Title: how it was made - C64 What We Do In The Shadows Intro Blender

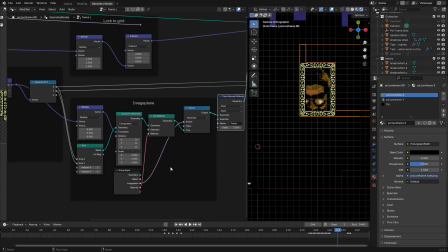[12:23]
That is quite simple.
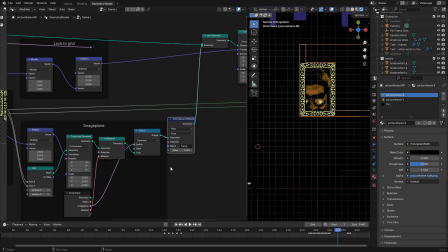[12:25]
What is going on there is happening in the shader again.
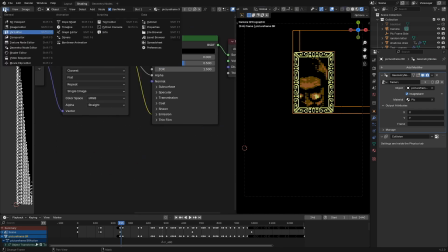[12:33]
So here we have this. Let's move that up a bit.
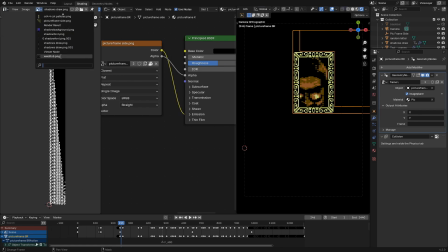[12:37]
And what image are we showing? This image here.
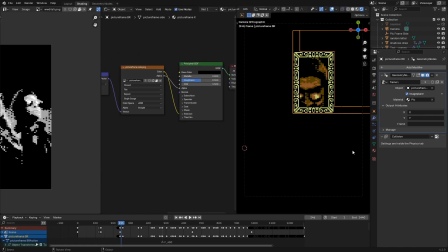[12:42]
Now, strangely enough, let's go back to this pick, which is where it's going.
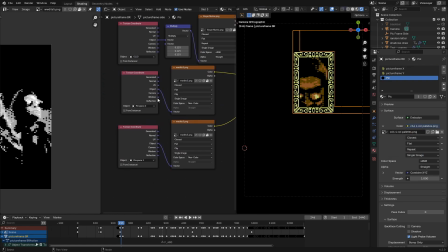[12:48]
We actually got two of these with different texture coordinates, controlled by objects called pickspace1 and pickspace2.
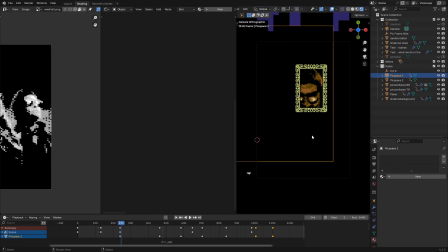[12:57]
Here they are, pickspace1 and pickspace2. If I move them, that one's not doing anything. If I move this one, I will actually be moving the image around. Now these don't actually have a grid lock built into them in geometry nodes.
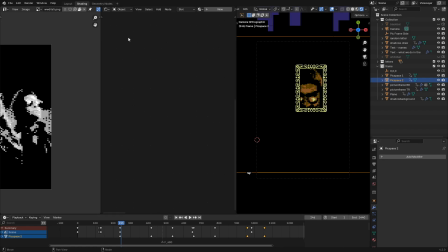[13:11]
So these always move in. Let's have a look at a graph editor here. And we'll be able to see that every movement of these, it just basically jumps from one position to another.
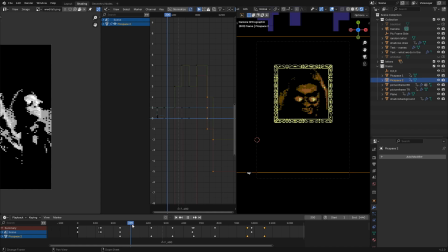[13:23]
But you also notice that it kind of fades between one picture and the next. So I move one while what you're viewing is the second image. And to look at that, let's go back to the shader editor.
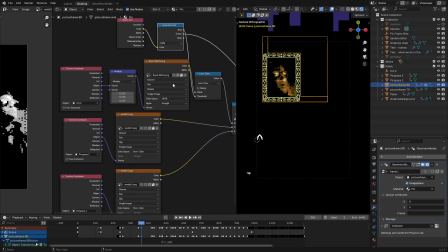[13:43]
What is going on here? So yes, we have a mix node. Got a Bayer matrix image to control how it fades between one of the others.
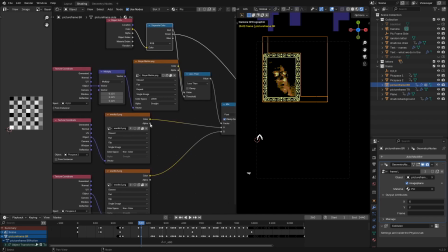[13:51]
So that's another low-res image. You can see that this controls in what order the individual C64 characters will swap between one image and the next. And how do we control how it's faded from one to the other?
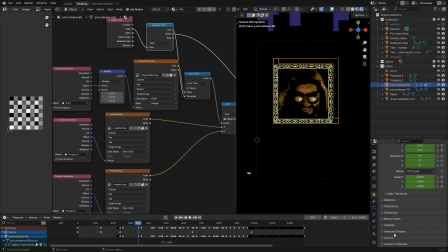[14:08]
Why, there we will go into viewport display, the colour of the object.
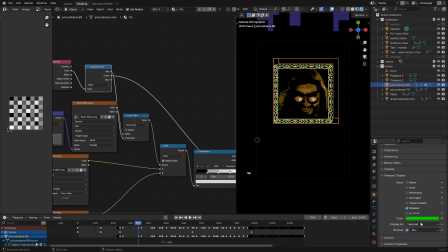[14:14]
And we'll notice that red is controlling how it fades between one and the next. So I can keyframe the red channel and control which image is displayed. And meanwhile, green is controlling what colour selection I've got.
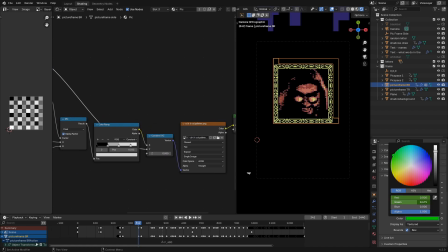[14:34]
So I put in a load of individual palettes, each using the C64's palettes, which I believe is one of these images. Which one is it called? C64 4-colour palettes. So we've got a whole selection of those,
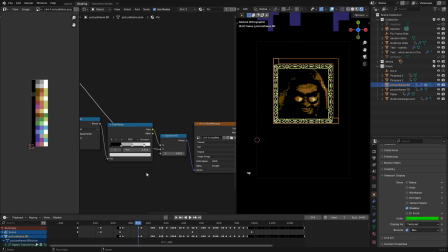[14:53]
The Commodore 64, if you were in multicolour mode, you were able to display some characters as high res, so 8x8 pixels, and some characters as multicolour, which are 4x8 pixels. Within those you could have 4 colours, one of which would be the background colour, which is the same all over the screen.
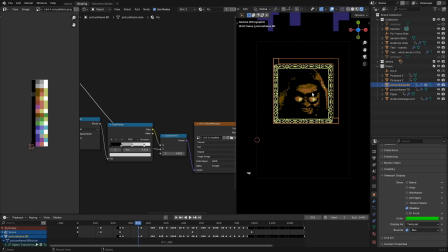[15:13]
The other 2 could be changed, but would always be the same over the entire screen, but they could instantly be changed, and that's why we have the same images, but the colours swapped at different points. Okay. We also see, so that's how the frame works.
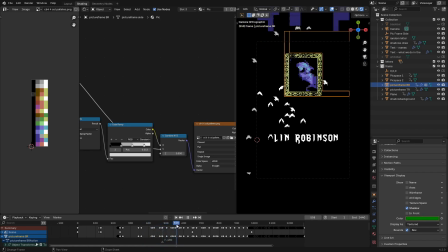[15:32]
So we've got to the end of explaining how this frame is animated and controlled. Meanwhile, we've got the text. It's the same text.
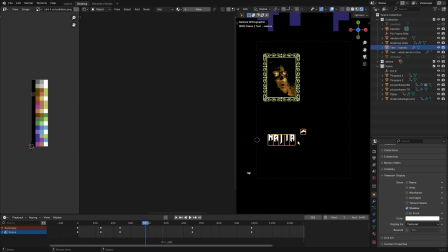[15:44]
As I showed earlier, the colours are no longer animated on the letters. One interesting thing about the Commodore 64 is when you entered multicolour mode, for the actual colour that you used for the character,
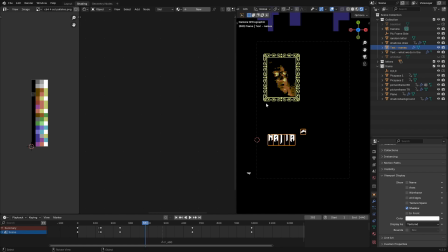[15:59]
you went down from there being 16 options to there being only 8 options. So while you're able to get 2 colours in the shading on the multicolour characters, you were only able to get 8 colours for the characters.
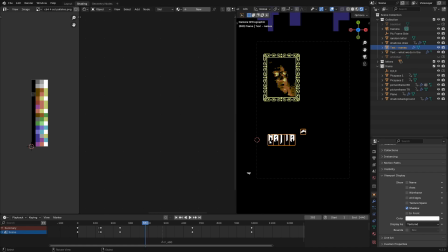[16:14]
So I wasn't able to get quite so many different blues to do that shading effect. So the text is just white now.